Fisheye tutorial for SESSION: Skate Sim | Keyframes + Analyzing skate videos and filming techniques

Time out. Time out from my other projects so I can give you an important highlight. When I hang out on Reddit, I often refer people to one little segment of one of my videos in which I explain how to film a standard fisheye shot realistically. So I explain keyframes, I explain framing more exactly, I give you variations on the basic shot to keep your edits fresh and not always filmed the same way. But that's just one part of a bigger video. So that little part is now getting its own highlight. Alright, and that's part 1 of this video right after this intro. And if part 1 is a more technical demonstration for your mind, then part 2 is going to be covering matters of the heart in terms of fisheye filming. Alright, so we're going to do a deep dive into older skate videos as well as some more recent clips. And I'm going to share with you my understanding of the why behind the how of fisheye filming for skateboarding. Alright. There's going to be in-game and real-life examples to support the points. There's going to be some unwritten rules that I've noticed along the years. There's going to be some do's and don'ts that you're going to want to keep in mind. The works, all right? So, no further ado, let's go feed your mind first with a blast from the past, and then we'll discuss matters of the heart.
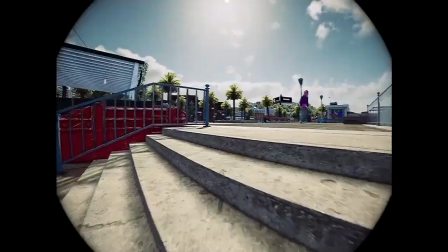Camera must emulate the action. That's it. That's the whole thing. That's the golden rule. No clickbait around these parts.
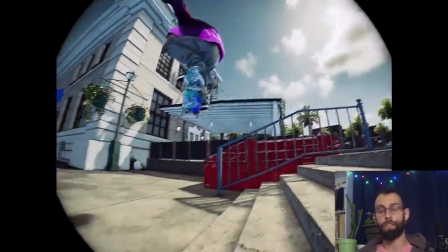[1:56]
The first technique that I'll be mentioning a lot in this video, I call it the 5 keyframes.
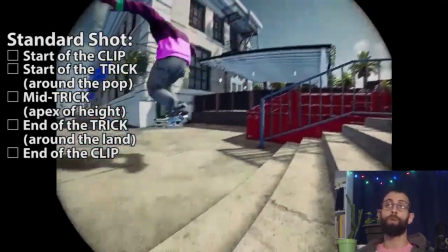[2:01]
And it is my main approach to doing what I told you about earlier. So the camera emulating the action.
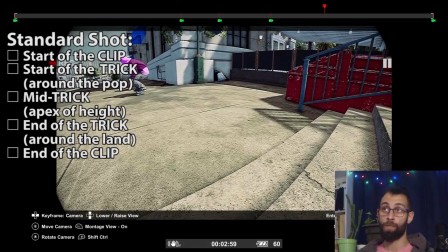[2:07]
Those keyframes are as follows.
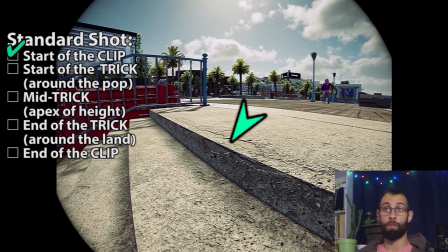[2:10]
The starting keyframe, the starting framing, where you see the obstacle that we're about to skate and you see the skater in the frame.
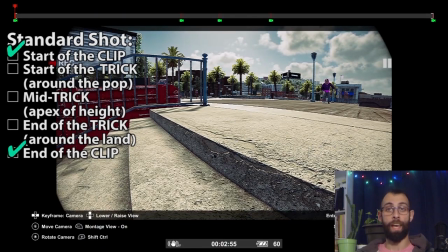[2:18]
The next important keyframe is the end frame at the end,
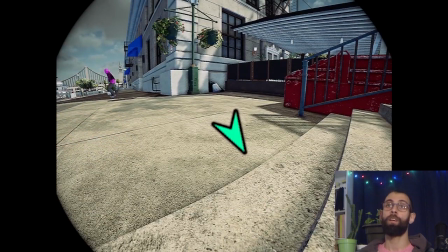[2:23]
where we see the obstacle we just skated and we see the skater off somewhere in the same frame.
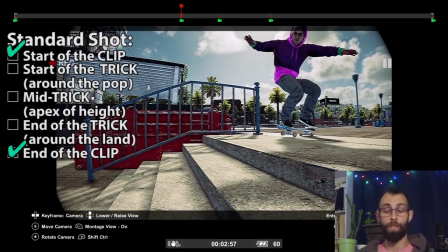[2:29]
Now the 3 frames in the middle are the important ones. You have one at the pop right here,
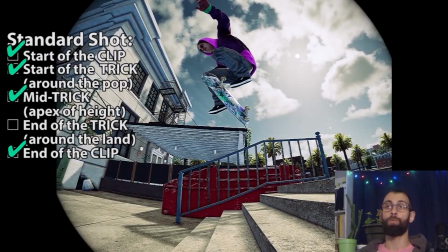[2:37]
one in the middle of the trick, and one where the skater lands.
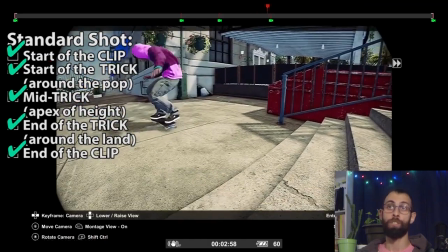[2:42]
As soon as they land, or just about, you put in a keyframe there.
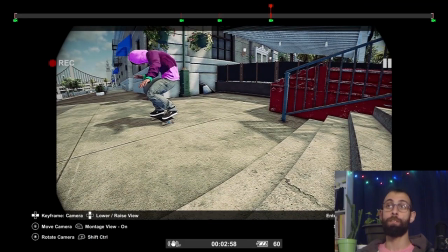[2:46]
The main thing about this 5 keyframe combo is what happens in between these 3.
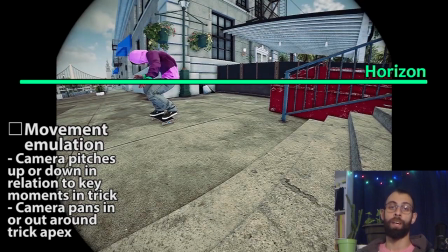[2:53]
So for the pop and the land, the camera is angled relatively low, or the horizon is centered like we have here.
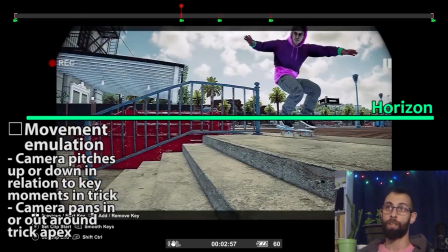[3:01]
So keyframe number 2 and 4, camera angle low or centered. For the middle keyframe, we're angling the camera up high.
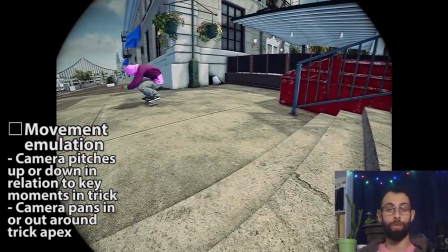[3:10]
This conveys the movement that the skater's body is doing through the air, right? Skater goes up, camera pans upwards.
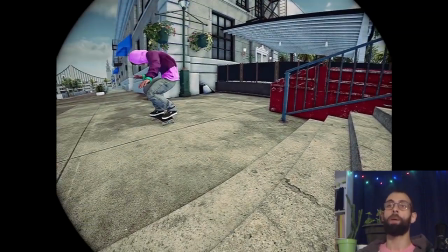[3:16]
Skater goes down, camera goes downwards. That's my main way of emulating action through camera work.
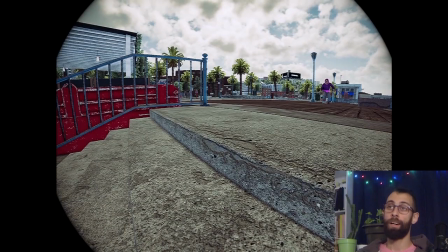[3:23]
The next technique that I'll be referring to a lot is something that I call the whoosh,
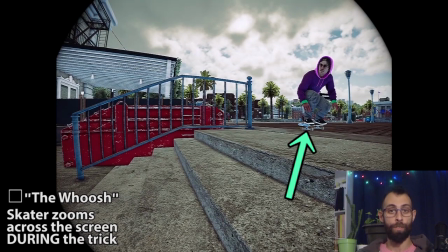[3:27]
where the skater starts off their trick to one side of the screen and ends their trick on the other side of the screen.
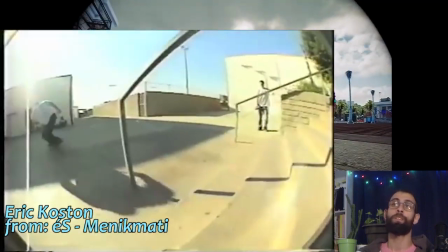[3:34]
So they whoosh across the screen during their trick. This conveys a little bit more speed and intensity during the trick, alright?
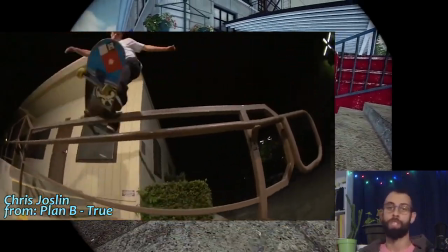[3:42]
This is something you see very, very often in most skate videos and most fisheye shots, alright?
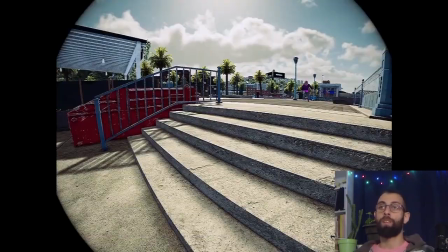[3:48]
The whoosh. The next technique is something that I call a pivot.
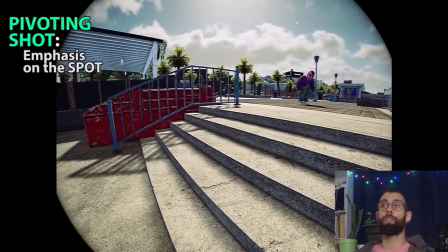[3:55]
This is something that I use to put more emphasis on the spot itself rather than just the trick.
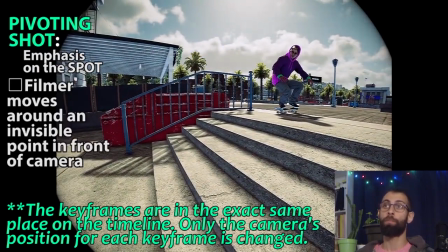[4:00]
So notice that we're farther from the skater now, and we're pivoting around a point that's in front of the camera, all right?
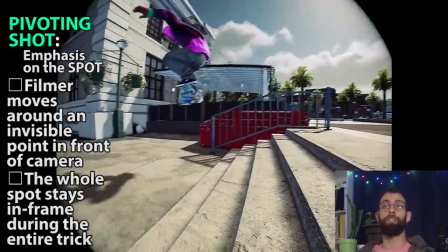[4:10]
So this way we see the spot in its entirety, we see the whole trick still.
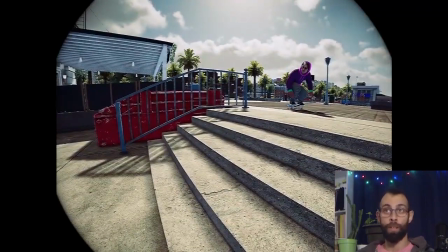[4:14]
We're still emulating action through camera work, going up and down as the skater's going up and down.